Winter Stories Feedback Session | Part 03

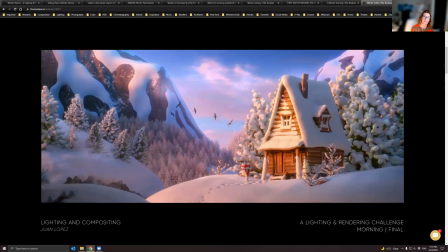again you're taking away that realism that realistic aspect of it so it is it is a fine balance and it's sometimes hard to figure that out but basically sonia is saying less is more less is more i want you guys
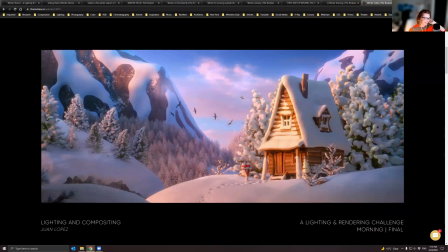by sonia less is more that's it i'm getting a seizure i warned you guys i was going to say this a lot but that's it's it is a fine balance and if you're not sure what it is i would say always show
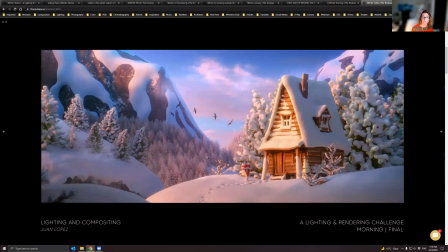the image to if you have kids show them to your kids kids are brutally honest they will tell you what looks better what doesn't that's a good advice i like it yeah the lighting
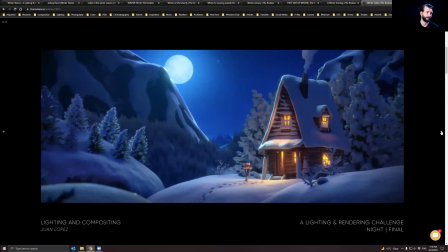itself is what stands out for me in this image it's the mood of that lighting uh
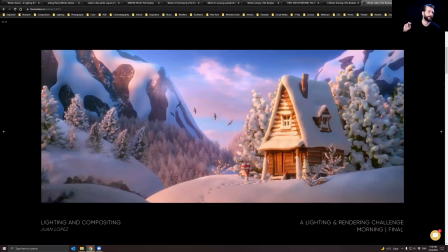i love the back lighting especially on the night time from the moon and you have this
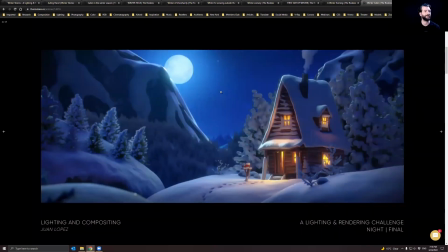very cold white very clear silhouette on the image going on that's that's really what works for me together with the warm lighting which really makes this image cold is the contrast that you have the actual
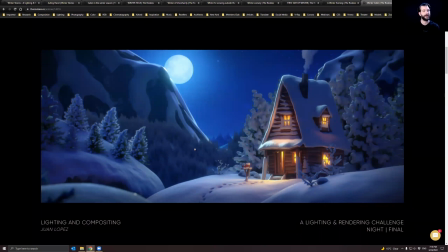warm stuff one light there to make the image even colder outside so if there wasn't this cold light if there's if that was too white or whatever this wouldn't be as cold you need the contrast the complementary colors
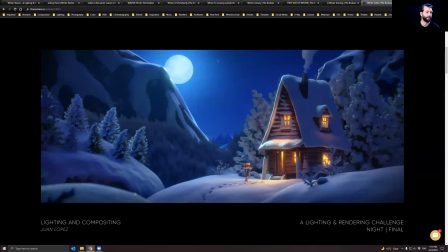and all this going on that's that's really what makes this work and subtle small details like the footsteps going into the to the house it gives us you know spirals and diagonal lines to to look at and yeah it's all these
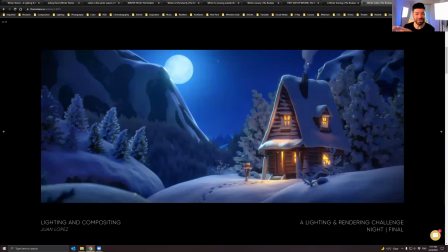great small things that really makes smoke you know there's a fireplace so you're feeling safe and warm inside and it's perfectly balanced with the cold moonlight i think yet and we talked about this before like focus points and it's perfect because i can see the first focus points on the house and the
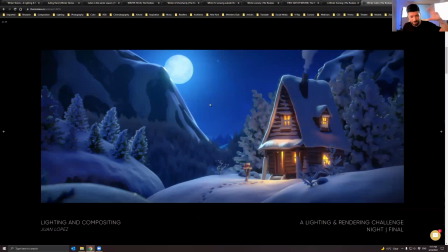moonlight is the second focus point that was the image with the deer i'm talking about we talk about this hierarchy yeah it's a great feeling it's a great mood and it's i love it as well it's very well done and all these details with the footsteps it makes things more interesting and adds
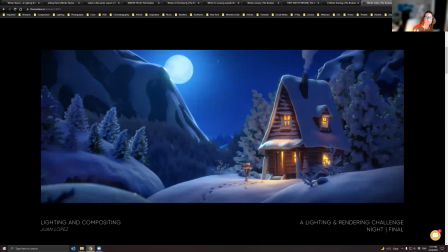visual and interesting to the image you know and you get the direction from the light you see that the moon is clearly the light source in the image whereas when we looked at the the deer and the house scene again where is that light coming from that's everywhere when the moon is in
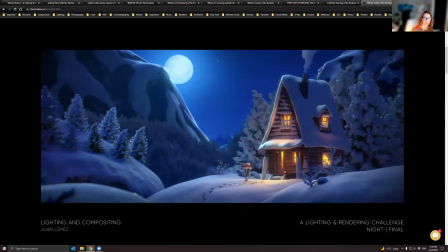the far back right it's backlit so here you get the direction it's a nice example everything is like clearly explained like there is a the the saying that goes you know explain it to me like i'm five that's a really good saying when you're talking about images as well it needs to be
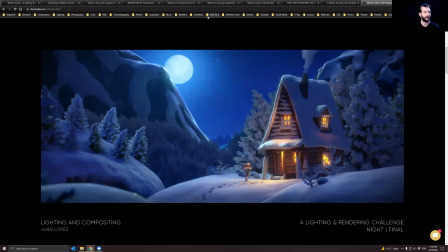crystal clear what's actually going on uh if it's not if you had to guess that there oh it might be because someone is holding a flashlight behind the camp photographer or whatever you know that's a it has to be blatantly obvious what is going on that usually makes your renders your images work
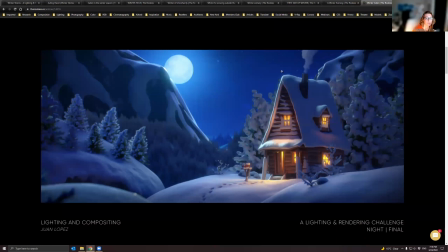a lot better in general can i just talk about the snow on the trees you can isn't that just amazing doesn't you don't you just want to touch it and just kind of you want to definitely one of that's that no it's don't you i mean it's amazing you can see even better
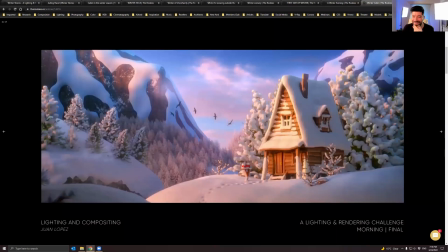in the night in the daytime scene um if you want to go back to that yes oh look at that look at that it's kind of it's stylized but it's because it's it's not realistic it's because it it kind of reminds me of um in 3ds max it would be like the meta
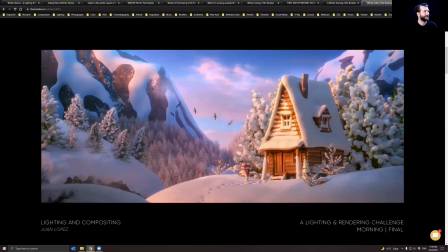ball whatever it's called where blob mesh i think they call it um so kind of got that vibe to it but in a good way it it's this looks like this could be cotton a cotton field or some yeah it's um i think i even mentioned to nikos at some point when we're
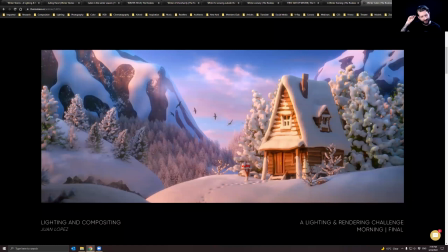talking a little bit about some of the images the one thing i'm missing that could be just a tiny bit more in this in these images is the specular highlights of the individual crystals in the snow there are highlights in the snow there is actually like stochastic flakes or whatever is used but